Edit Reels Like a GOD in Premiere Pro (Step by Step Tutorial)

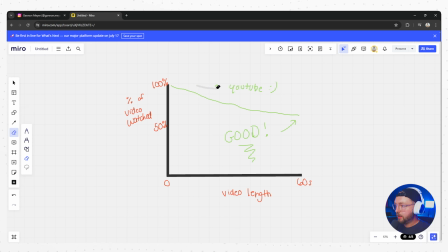[20:38]
So what I did was I went and I screen recorded this while I was drawing it, so I can have it synced up in the background of the video while I'm explaining it, so there's a good visual of it, right? So to do that, I used a program called Streamlabs. I have an entire Streamlabs set up and recording in my video editing course that you can get right now.
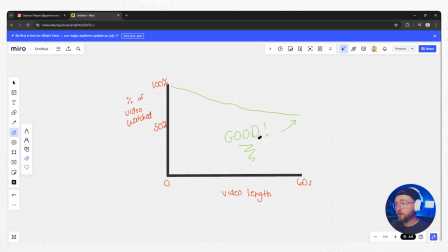[20:56]
It explains how to set up Streamlabs, how to screen record, how to get the best quality from it, and how to use it in videos just like this. I already have the screen recording recorded. I'm not going to do it again. So I'm just going to import that footage onto my timeline, show you how I cropped it, how I added this lens distortion, and how I made it look really good.
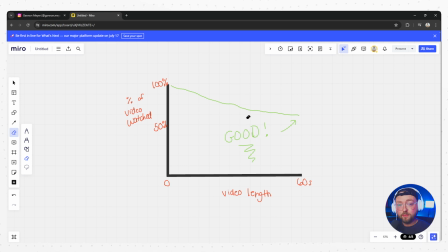[21:12]
And hopefully you can go out and do the same for yourself. So let's hop back into Premiere.
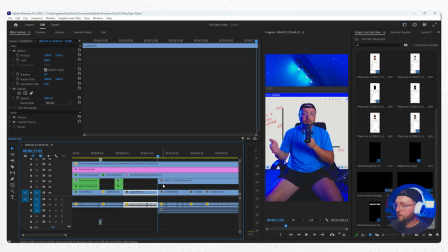[21:16]
Now I've got my footage imported, so I'm going to drag and drop that onto my timeline, unlink the video and audio,
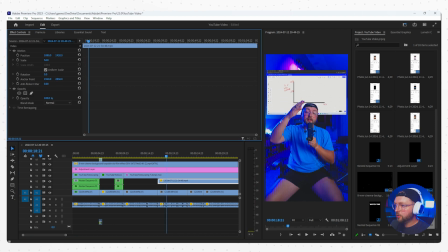[21:22]
decrease that scale, bring it up a little bit, and then I'm going to crop it so it looks good.
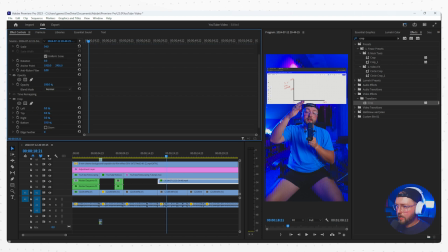[21:27]
So effects, go to crop. I'm going to chop it off the bottom, chop it off the top, chop it off the right, chop it off the left. Perfect. Now you can do the same thing with the corner rounding. If you want to use my preset, it is smooth edges. Type that in, drag it there. There it is. It's already done for you. Right, so I want to make sure that's centered.
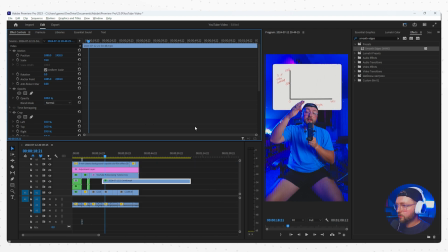[21:47]
We're going to scale it back up a little bit, and we've got it right there. So now what I want to do is add a little bit of an effect in 3D. So you can tilt things, you can make them swivel, you can add a lens distortion. I do a combination of those two things. So if you go to lens distortion, the effect, drag that onto your clip, you can increase that distortion like so.
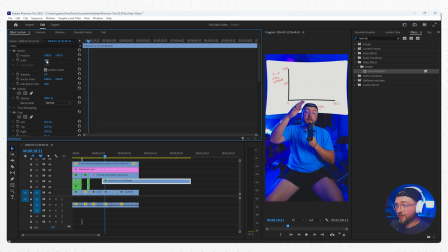[22:06]
So now it's got a little bit of that like distorted effect. I don't know. Right, so now it looks a little bit like that. And then we can add a 3D tool. So basic 3D, it's perspective, and then you'll see the options for like swivel and tilt.
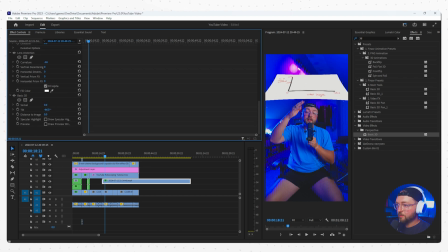[22:20]
So if I add tilt, you can see it tilts up and down. You can make things do backflips, right? Pretty cool. So I like to keep it at about there. And then what I'm going to do is make sure I chop up the screen recording so it lines up with what I'm saying in the video.
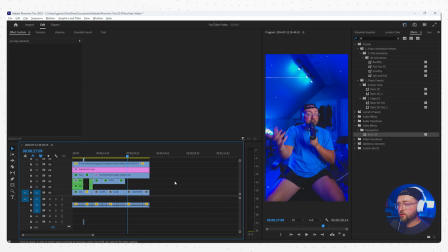[22:33]
So I'm going to do that real quick. Few moments later. So we've got it here. Let's just play it through real quick so it makes sense.
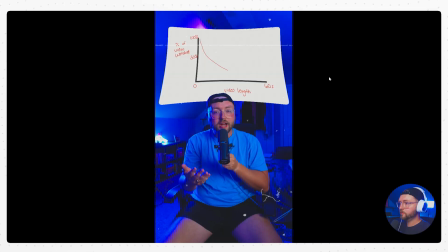[22:39]
Pop that open.
So to track watch time, they basically use this graph called retention. So as time goes on, how many people are still watching that video? And you can see by that graph up there, the steeper the graph, the worse the video, the flatter the graph, the better the video.
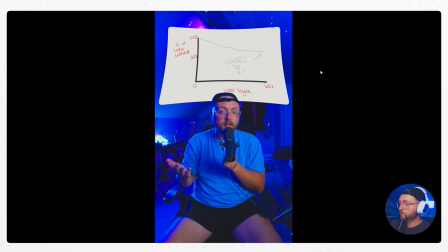[22:53] So you want to keep people on your video watching for as long as you possibly can.
Perfect. So we can actually nest all of these together.
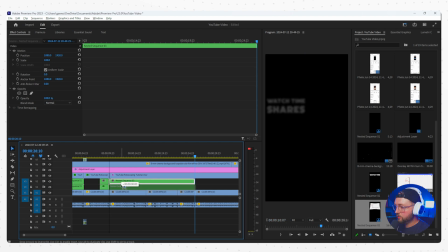[23:00]
We are going to do the same thing we always did and drag it down to add the Gaussian blur and make it look as if it is glowing.
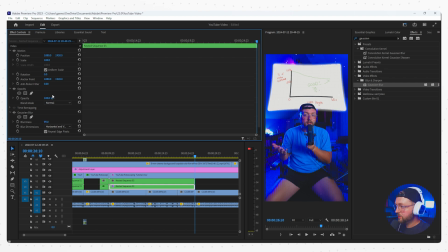[23:08]
She's glowing. There we go. Looks pretty decent. Drop the opacity down just a tiny bit. And I do want a little bit more separation between the graph and the background. So what I'm going to do is go to my footage that's already selected right here, go to lumetri color and drop that exposure down to about
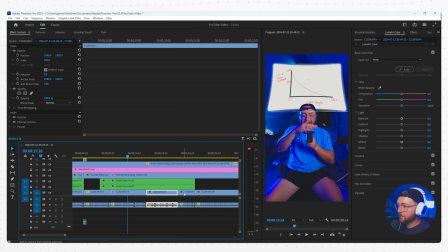[23:26]
-1.4, and then I'm just going to copy and paste that to my other clips where this graph is above it.
So if I add color, shares. So to track watch time, they basically use this graph called retention.
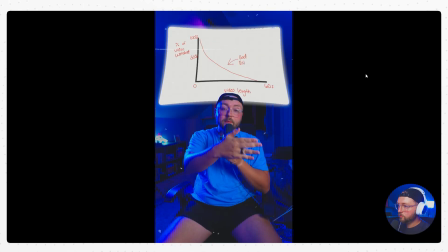[23:36] So as time goes on, how many people are still watching that video? And you can see by that graph up there, the steeper the graph, the worse the video, the flatter the graph, the better the video. So you want to keep people on your video watching for as long as you possibly can.
Cool.
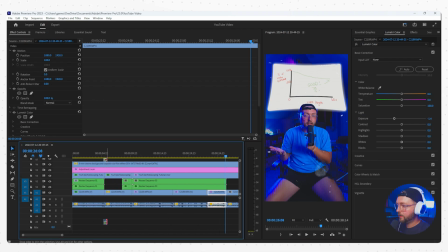[23:49]
Now let's add another lens transition, because now we're going to go back from the graph to the talking head section.
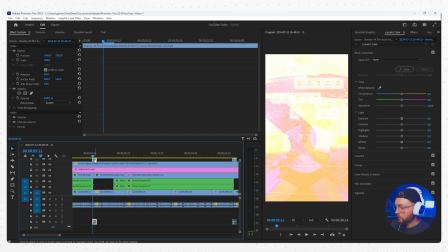[23:55]
So what I just did is I clicked on my lens transition, lens flare transition, hold Alt and drag it to where you want it to go.
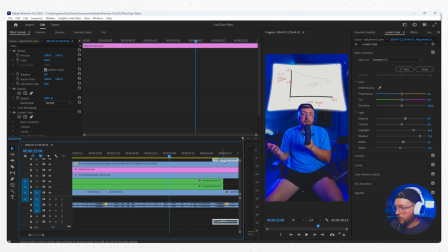[24:03]
And I want it right here. So now we've got this.
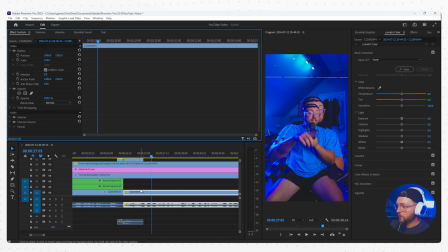[24:08]
So I want to also just make sure that I can hold somebody's attention a little bit longer here. So I'm going to add a little bit of a jump cut to this, and you can do that in one of two ways.
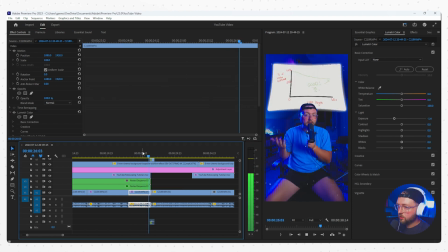[24:19]
You can actually just do the cut where it's just for as long as you possibly can. Also, at the end of your video, tell people to share it with a friend.
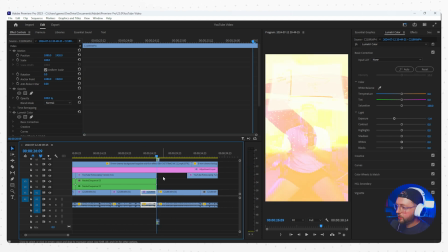[24:26]
You can do it that way, or you can add the zoom. Right, so if I go back and I decrease this back to 100, I can set a anchor point there.
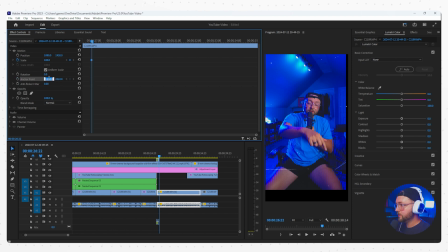[24:36]
Actually, let's go back and add its 1080 1920. Let's add a keyframe there, and let's say we want to zoom to this position, right? So same thing, right?